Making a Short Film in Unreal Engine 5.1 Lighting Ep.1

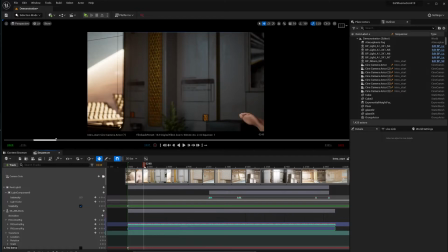(4:07)
about lighting right now then we're gonna go into the cameras and focal length and as you can see this is a very weird shot where he wakes up and I just selected a very particular one and again this is being well lit just because I wanted to capture the whole thing and he
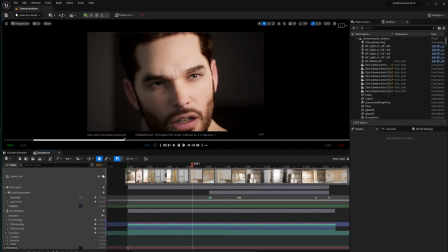(4:23)
looks really good as a metahuman over here and again one of the important things when you're lighting a metahuman i believe i've said this in a video before but in just in case a couple of things and one of the criticisms that i got from the trailer ish the first trailer that i
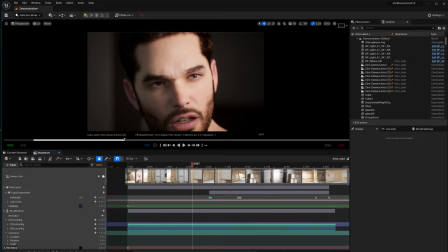(4:40)
released for the short film was that there was some noise here in between his eyebrows that got corrected with the hardware ray tracing and also his eyes look a little bit dead so we are accustomed to having this pinpoint light on the eyes you can see it on every movie you can see
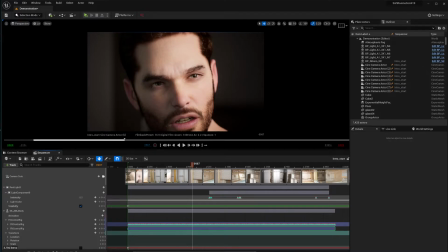(4:58)
in every picture it's just a thing that it's there every time and when it isn't we can notice so if you want your metahumans to look a little bit more cinematics try to match your lights in order for the lights to appear on the eyes even though if it's a fake light because
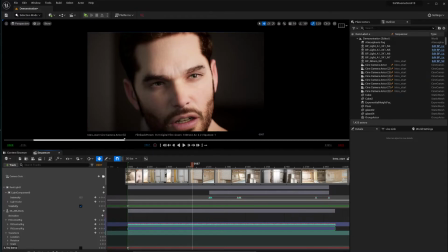(5:15)
this is a total effect light that's just direct light that's in front of him um there should be something lighting him up and the other thing that i do have here is a small uh i'm sorry a small point light that is helping me out with the lighting of his face on this
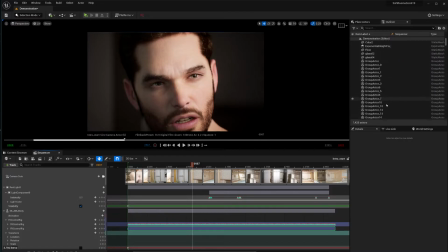(5:32)
side and you can see the pinpoint on his eye as well so let me go through by the way this whole scene came with a bunch of point lights, I eliminated all the lights and really lit because it was giving me some problems with the reflection capture.
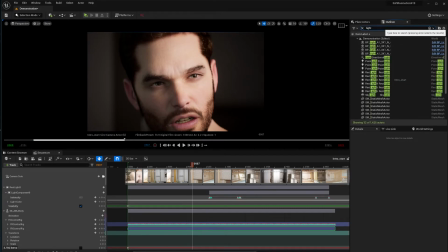(5:46)
So I just, I just really at the whole thing. So let me just look for the lights over here and let me see which one was, there you go. That was the porn light there. And as you can see, there's a little bit of a difference when I turn it on and off. Um, this actually looks fine,
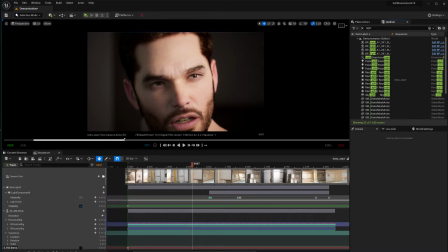(6:02)
but I just needed that pinpoint light over there on both eyes because this one like direct light wasn't showing and if I make this red light show here then it would affect the lighting over here I didn't want my metahuman to have a flat look because what's kind
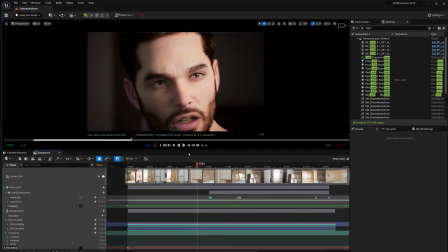(6:19)
of selling the image is the fact that he is being shadowed over here and this is a little bit not as prominent because I color grading we're gonna go into how I color upgraded this later on but um this was primarily what i was looking for so some nice shadows on his face
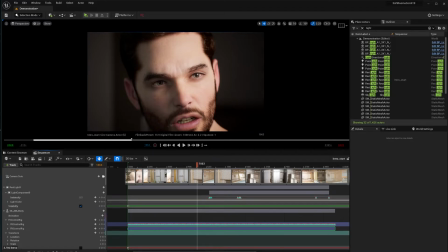(6:39)
the pinpoint of his light one of the things that i must say when regards to lighting is facial hair with the metahuman can produce some artifacts when moving so it's not very noticeable here in the engine but when rendered it's noticeable uh some people notice it in the short film